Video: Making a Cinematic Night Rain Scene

So today I'm going to be going over how I did this shot in Blender and After Effects.
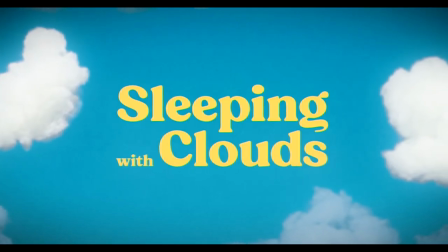0:12 This is for a short film called Sleeping with Clouds, and it's in the early stages of filming right now, but the opening of the film needed to have this like raining sequence, and the house had to be a very specific house, and we didn't have the money to like actually film this shot, and also I wanted it to be very stylized and make it look really nice and stuff.
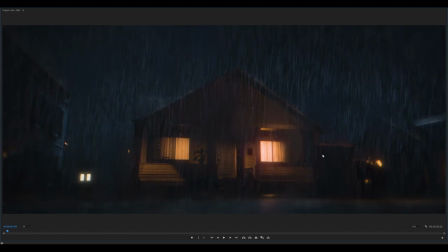0:32 So basically I opted just to do this whole shot CGI because it gives you a lot of control and also the house can be very specific.
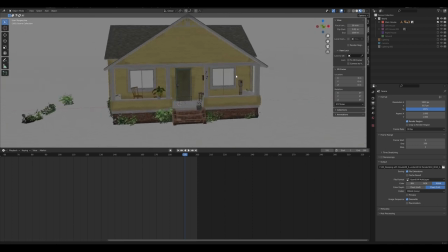0:40 So first thing I had to do is actually model the house. I'm not a 3d modeler by trade or by any stretch of the imagination. So I had to model a house correction I actually had to model a couple houses
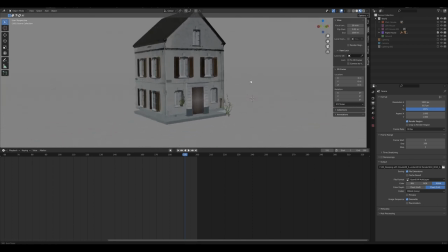0:55 So the first house I modeled was this one and it I didn't like how it looked basically Basically, I was taking the Ian Hubert way of modeling a house by taking an image that you find from like
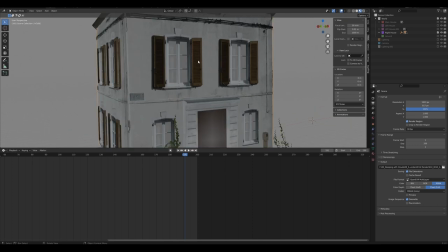1:07 textures.com or something and then kind of doing a bunch of cutting and extruding to make it look like a house,
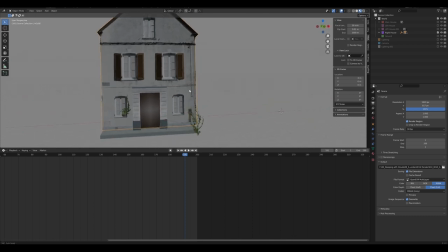1:14 which looks really good for background stuff. But if this is just the main focus, then it's not 100% the technique I want to go for.
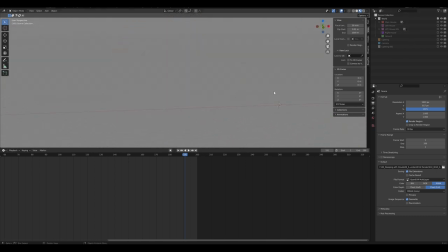1:21 And also, this isn't the house style I even wanted. Then I had to do it again, but I did it a little bit different.
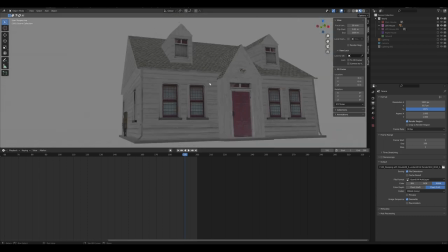1:28 So this time I modeled this house, which turned out to look a little better.
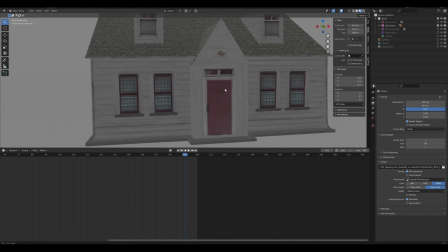1:34 I like the symmetry of it for the film, but again, it didn't look 100% realistic.
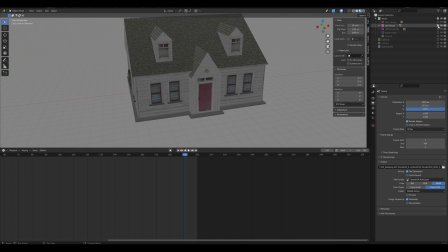1:41 So then I was like, okay, I should probably watch an actual tutorial.
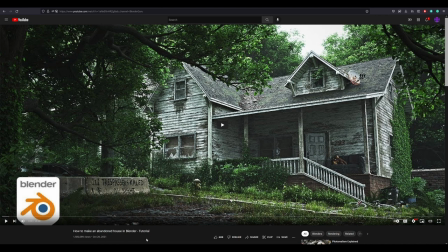1:44 I watched Blender Guru's How to Make an Abandoned House tutorial, and that was extremely helpful. I mean, the house is not an abandoned house, but it has a lot of tips and tricks on how to make a nice house.
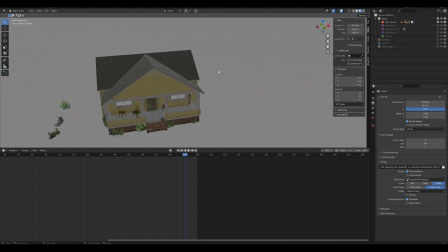1:57 So that landed us on the final house design, which I really liked.
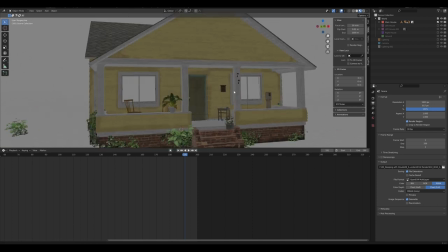2:01 I used a lot of reference. I actually found a house on my drive to one of the shoots,
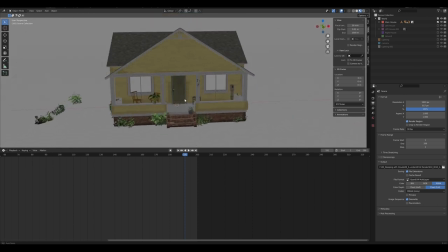2:07 and I found this house that looked pretty similar to this one, and then I basically just used it as reference and pretty much stole from real life.
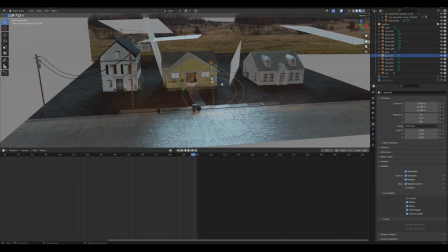2:15 It's actually kind of nice that I modeled these two houses because I actually just used these models in the background of this shot.
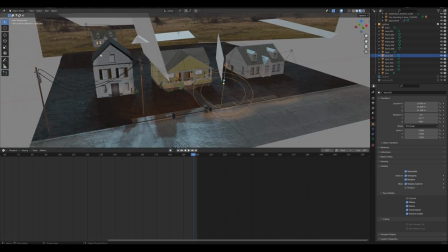2:21 So I have two models that I use.
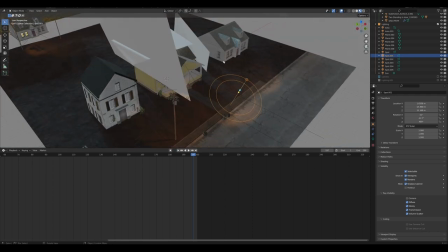2:24 I actually just duplicated the one to the right all the way in the back and you can't tell nobody nobody's gonna look That hard what
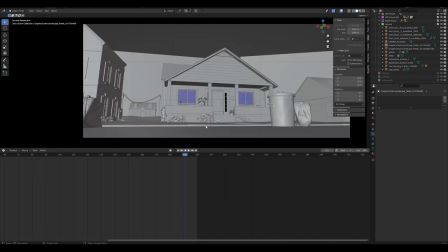2:33 I first did was sort of just blocked out this very simple scene and added the camera move Which is just a tilt down at first I knew kind of how I wanted it to look even in the animatic. I actually blocked that out So I knew I wanted this kind of look I did a little bit more of a quarter turn in this but
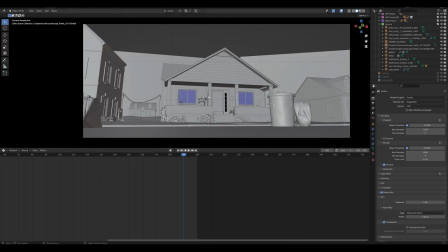2:51 in this example it's the quarter turn is there but it's more focused on the house and that just came with me just playing around with the camera.
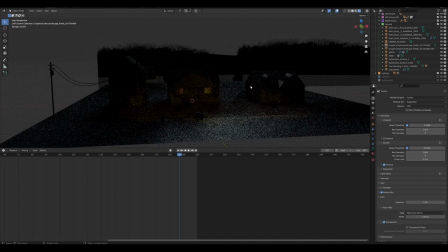3:00 Now as for lighting the moon is actually just a simple sun
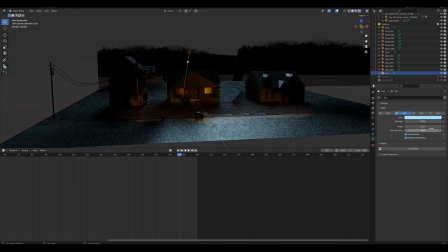3:04 that's colored more tealish and it has a large angle meaning it's a lot softer and that just kind of goes across the whole world and then what I basically decided to do was add in a bunch of cards.
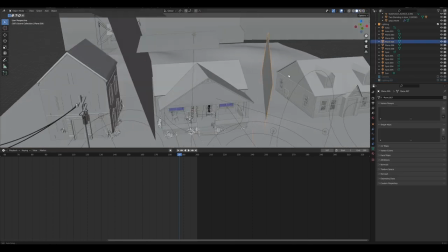3:20 So I added a bunch of black cards that are not visible to the camera that but are basically
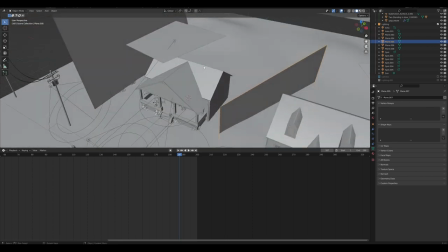3:25 blocking off certain lighting to certain places because without
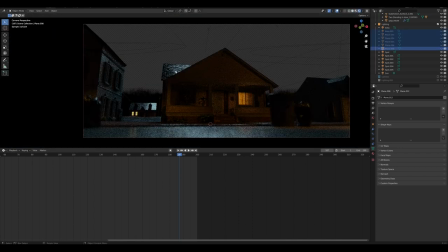3:30 it certain things get highlighted more so than I wanted it to because I wanted the focal point to be here the window so the eye drifts right to there but here brightest places like here and here and a little bit over there so I just added these planes that have no ray
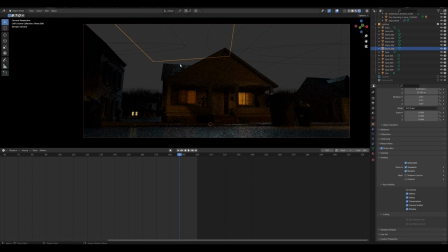3:49 visibility in the camera and then that basically darkened up a few things and made the focal point more obvious that it is the window.
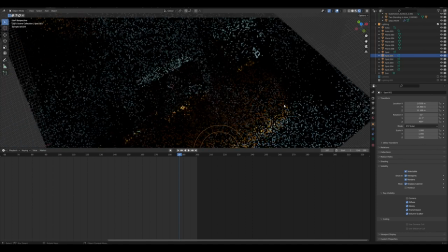3:59 I added some spotlights to make it look like street lamps. It's sort of just implied that there's street lamps on the street even though you don't actually see any of them.
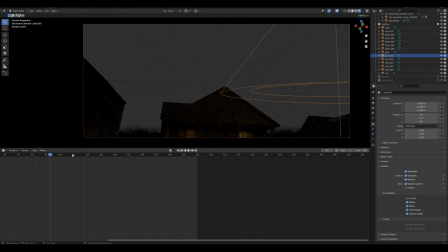4:07 I was going to add them in the sky but it made the opening part look a little weird so I didn't do that.